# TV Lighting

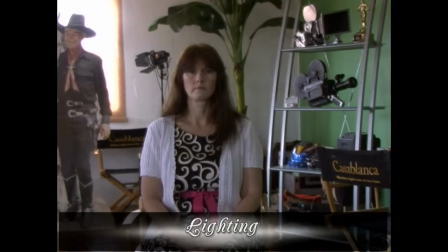(0:00)
Here we have just a subject in natural light coming in from the windows, no light at all.
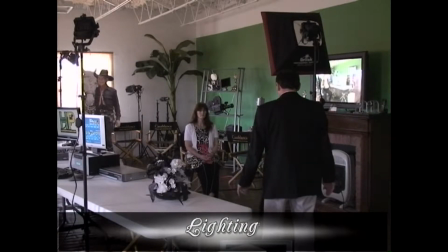(0:06)
So video does not need a lot of light.
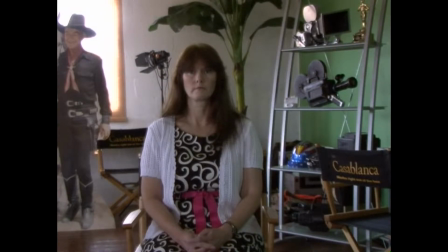(0:09)
What we want to do is do a 3 light setup today.
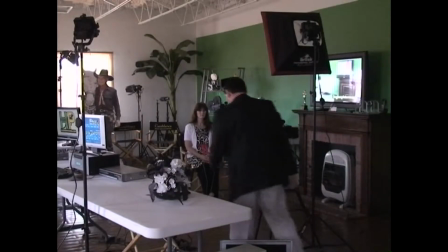(0:15)
The first thing we want to do is we do a backlight.
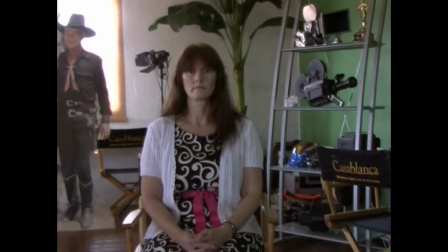(0:20)
And the backlight simply highlights the top of the shoulders and the hair.
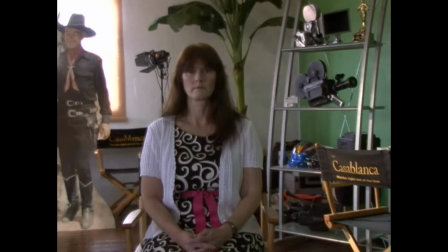(0:29)
And we have it boxed all the way down,
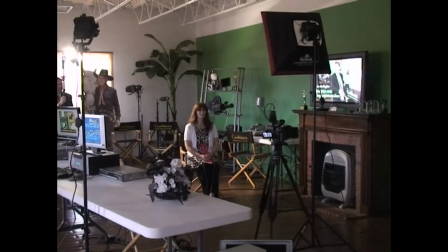(0:33)
so we have just the backlight skimming top of the shoulders,
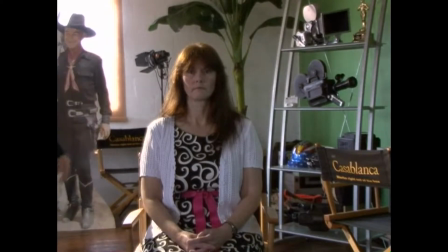(0:40)
back of the head, and it shouldn't be coming on the face. This is a little bit here, but I think that'll be okay.
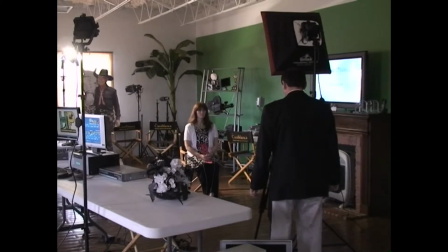(0:46)
Okay, so let's have a look at that. That's a backlight on one side. Now, what we want to do is a fill light.
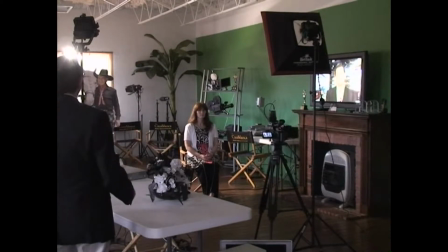(0:55)
In this case, we're going to use a bounce light from the ceiling to fill.
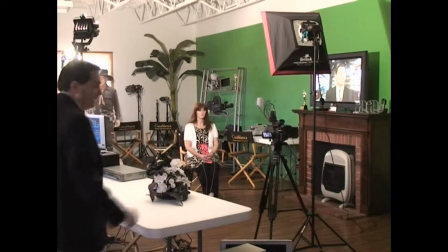(1:03)
Now this is filling the whole room. This room is 850 square feet, and we're filling the room.
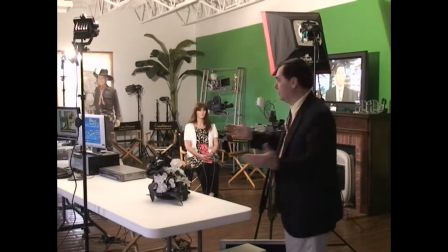(1:10)
So 850 square feet is just simply filled with a bit of light. And I'm going to use a key light here. A key light is the main light. Now as I look at this now, I see a reflection, a bad reflection in the background there.
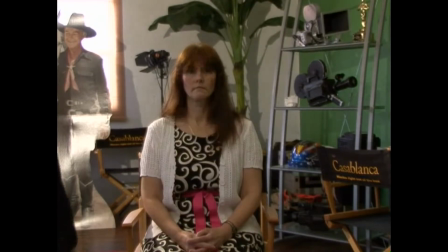(1:25)
So we need to change that reflection.
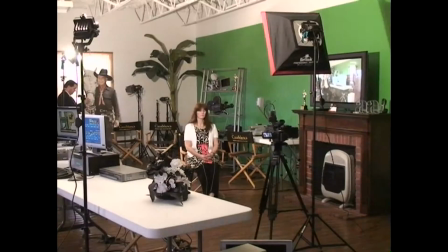(1:30)
Perhaps here, like that.
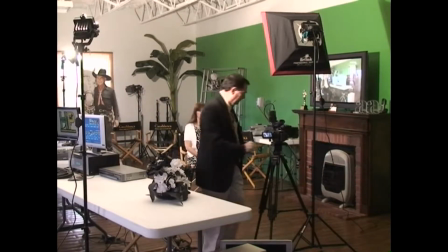(1:36)
Scan your eyes over this whole screen. Yep, that's better.
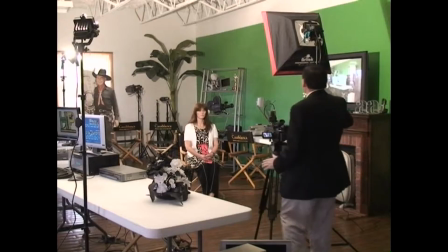(1:41)
Have a good scan. It doesn't look too bad, does it? Now here I have a soft box light to give a soft effect.
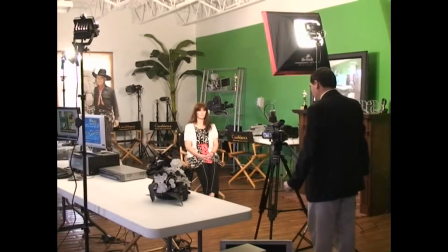(1:49)
Now, even though it's a soft effect, I'm using this right above the camera as my key.
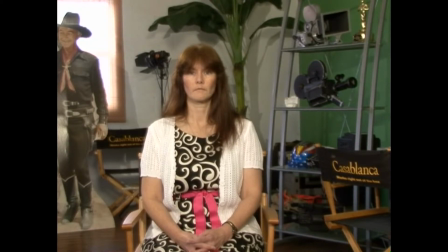(1:57)
So if we zoom in now, you have a look.
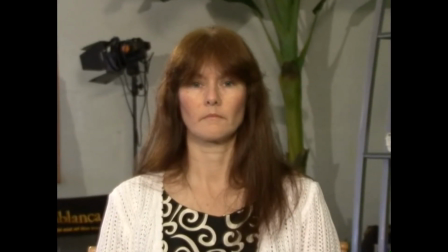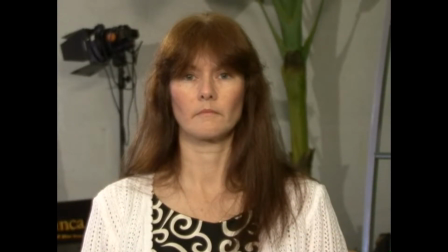(2:07)
See how the hair is just highlighted a little bit? There's no shadows under the eyes.
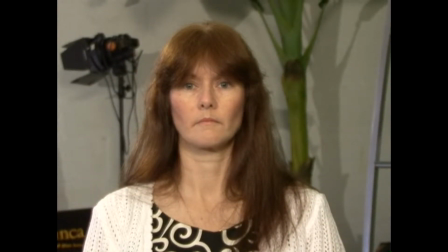(2:13)
There's no nose shadows. That's important. And it looks nicely lit.
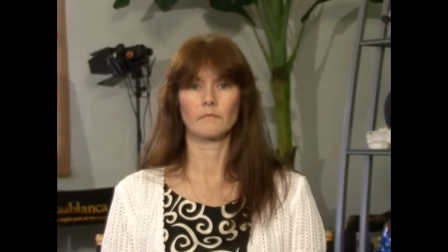(2:19)
Shadows in the background, just one shadow in the background.
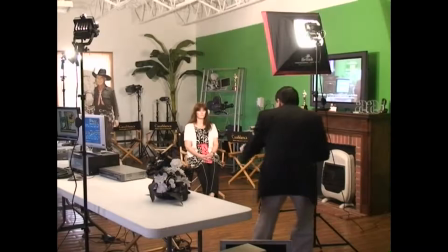(2:23)
So that's a simple 3 light setup.
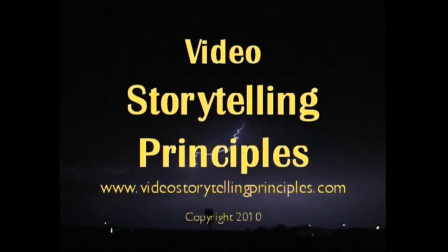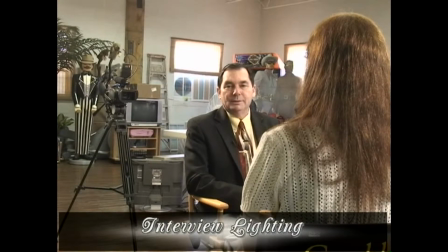(2:37)
In an interview situation, there are a couple of things. Firstly, the lighting. As you can see, the backlight is still highlighting the hair,
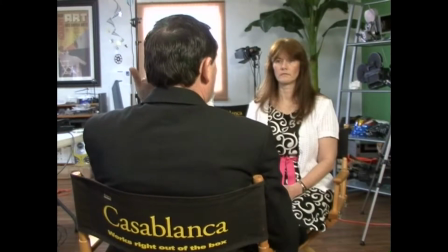(2:45)
but I've opened up the barn doors, so I'm getting a wash from that light.
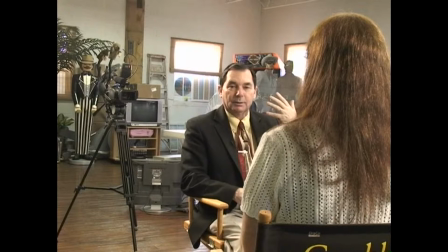(2:50)
So I'm lit.
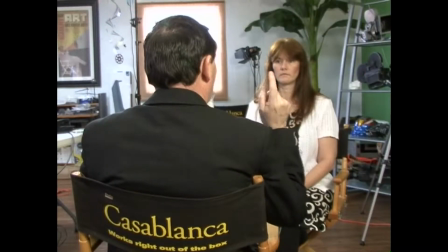(2:51)
The key light from behind me now that's coming to the interviewee is now my backlight.
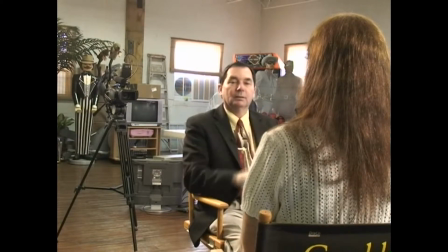(3:00)
And I have the fill light over the side here still brightening up the whole room. So in this lighting situation, we have lighting frontwards and backwards. So we're totally lit.
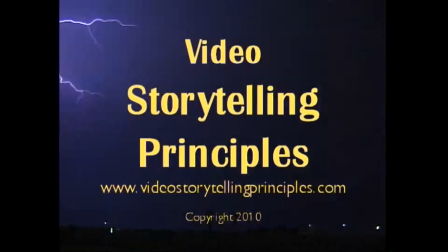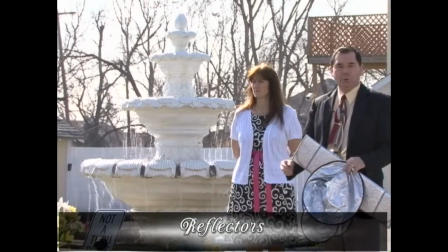(3:20)
Like we said before, you can't outshine the sun.
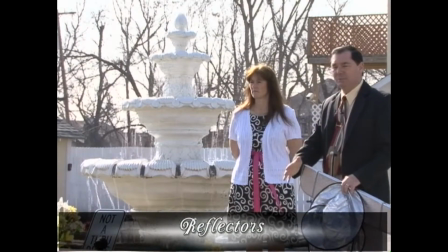(3:23)
When you're backlit like this, you need to have something in the foreground to brighten up the subject.
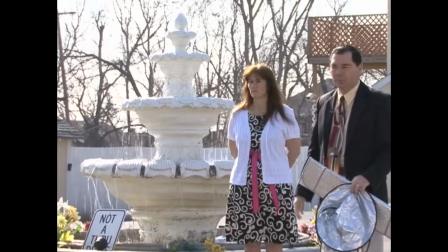(3:30)
Now you can either use lights, and because we're in daylight, we need a lot of light. Or you can buy these simple reflectors.
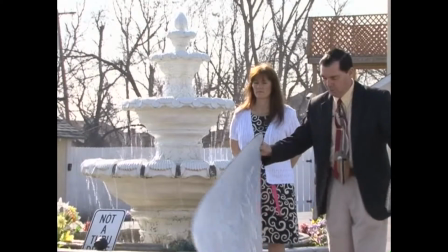(3:37)
These are actually what you use on the windshield of your car.
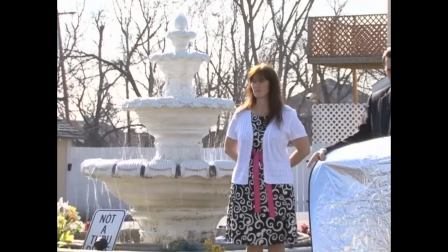(3:41)
You can buy this from a parts store or anywhere like this. It's a simple kind of reflector. And you watch the difference.
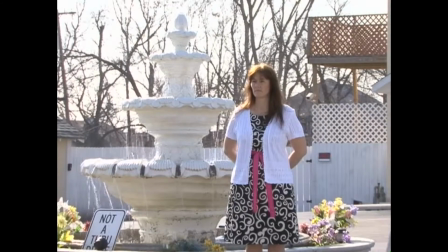(3:49)
Using the sun.
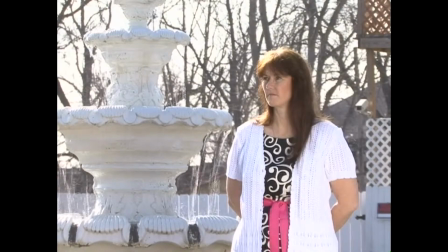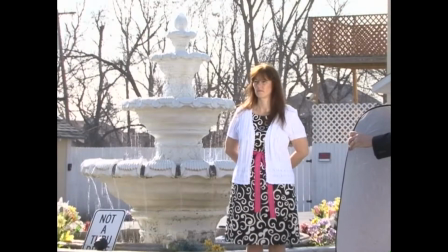(3:57)
You see how we light the subject?
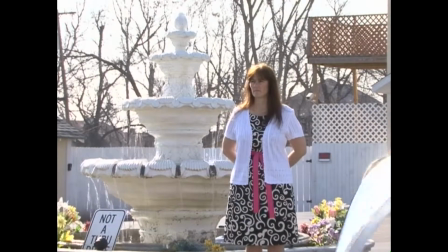(4:02)
Now, this is a simple